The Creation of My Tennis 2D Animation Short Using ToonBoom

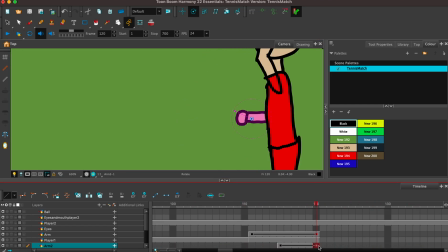1491s
Okay, it happened so quick that it kind of doesn't matter. I might hold this arm. In fact, let me take all of these bring that to 150. And I want him to hold that arm.
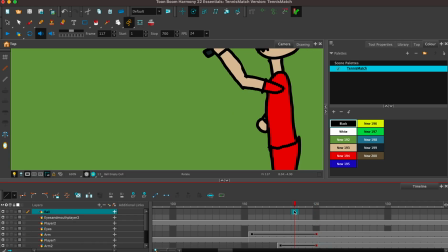1505s
And while he's holding that arm, maybe a few keys back, right about here, we're going to draw that ball. Actually, I want that ball to kind of appear, let's say right here.
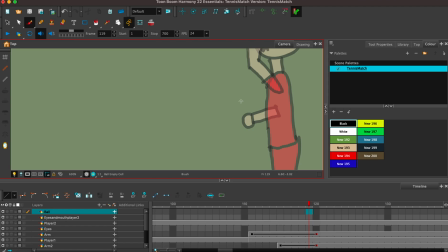1517s
Because it does happen so quickly that I'm not really concerned about the keys before. So there's my ball. Generally, I would draw black lines, but because these white lines are so small and this ball is so small,
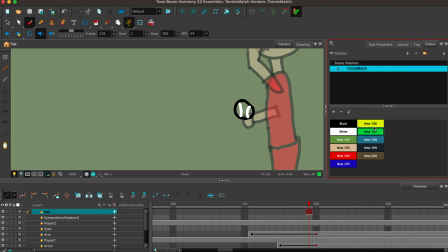1535s
now I kind of want a neon yellow. I could pick one of these, but I kind of want something in between.
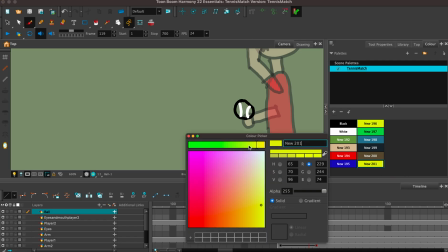1541s
So I'm going to create a new one, probably around that color.
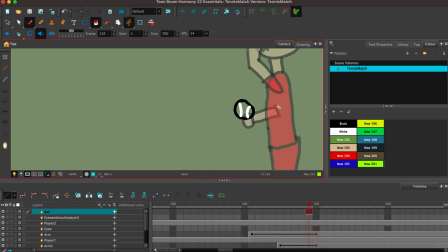1546s
Yeah, like that. All right. Fill that in.
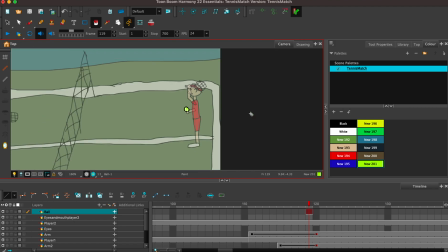1552s
That looks like a tennis ball to me. All right, let's get this tennis ball moving. So remember, he's taking this tennis ball and throwing it. So I'm going to start with a keyframe, and it's just going to keep going up.
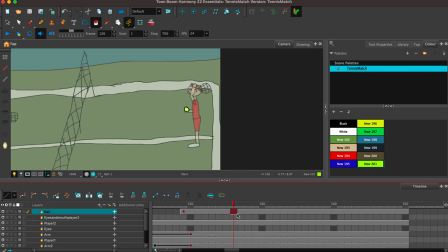1570s
How quickly? I want it to go up pretty fast. So we're gonna keyframe it here.
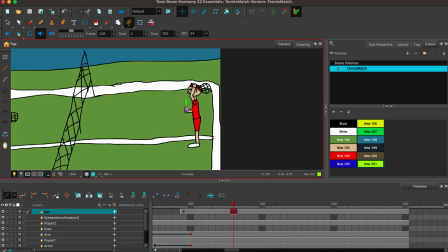1577s
Let me move this sucker on top of it, and it's going to go high.
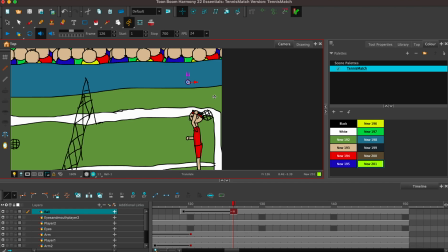1583s
But the thing about animation is it almost pauses at the top while it's turning around. So we're going to put a keyframe maybe here. We're going to put one more keyframe a little bit higher there.
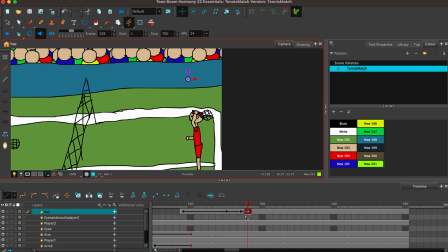1598s
One more a little bit higher. And then we're going to copy that one, bring it here. Copy this one, bring it here. And then it's going to go...
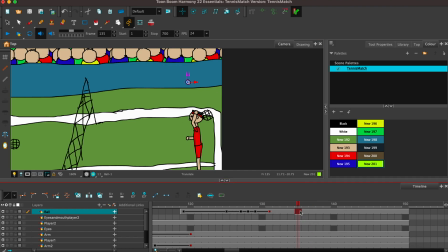1614s
I don't want it to be, because it's going to come down pretty quickly about there. And that's when this guy is going to smack it.
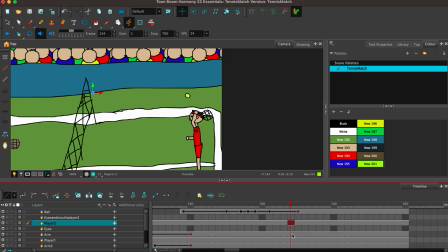1628s
So this is where it becomes really important to label your layers. So I think that's the arm, because I labeled it arm. So we're going to keyframe it there. And he's going to smack it.
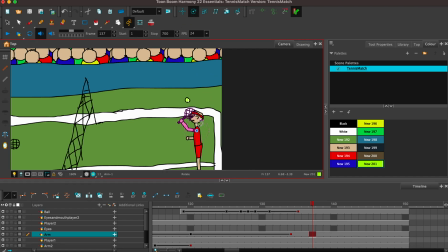1642s
So let's rotate it, and oh, yeah, that ball needs to be a lot lower. All right, but we can see where it is right there.
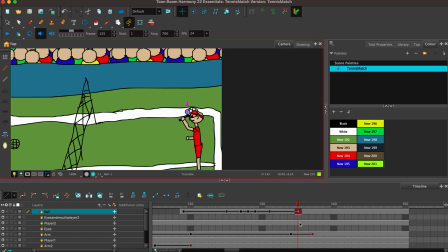1657s
Let's bring it a little bit lower. And at that point, it's going to go up. And maybe even faster than that. It's going to go up. This way.
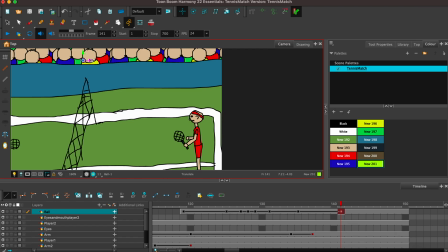1675s
If it was a bigger ball, I'd probably have it spinning, but since it's not a bigger ball and it's kind of hard to see the detail anyways, I'm just going to keep it static. All right, and then it's going to come down.
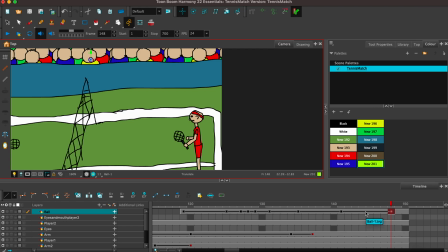1691s
And really, actually, similar to what I did with the ball being thrown in the air, I probably should do something similar to that. Here, let me re-keyframe this with that in mind. So it's gonna
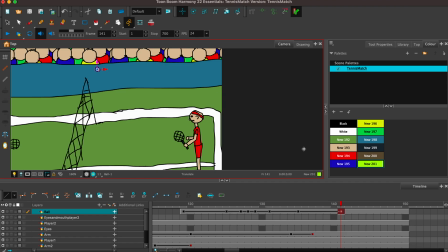1710s
end up about there, and then I want it to slow down a little bit before it comes up. And we're gonna check it.
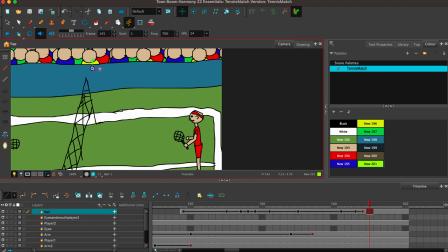And I definitely need to extend these. We'll go to, you know what?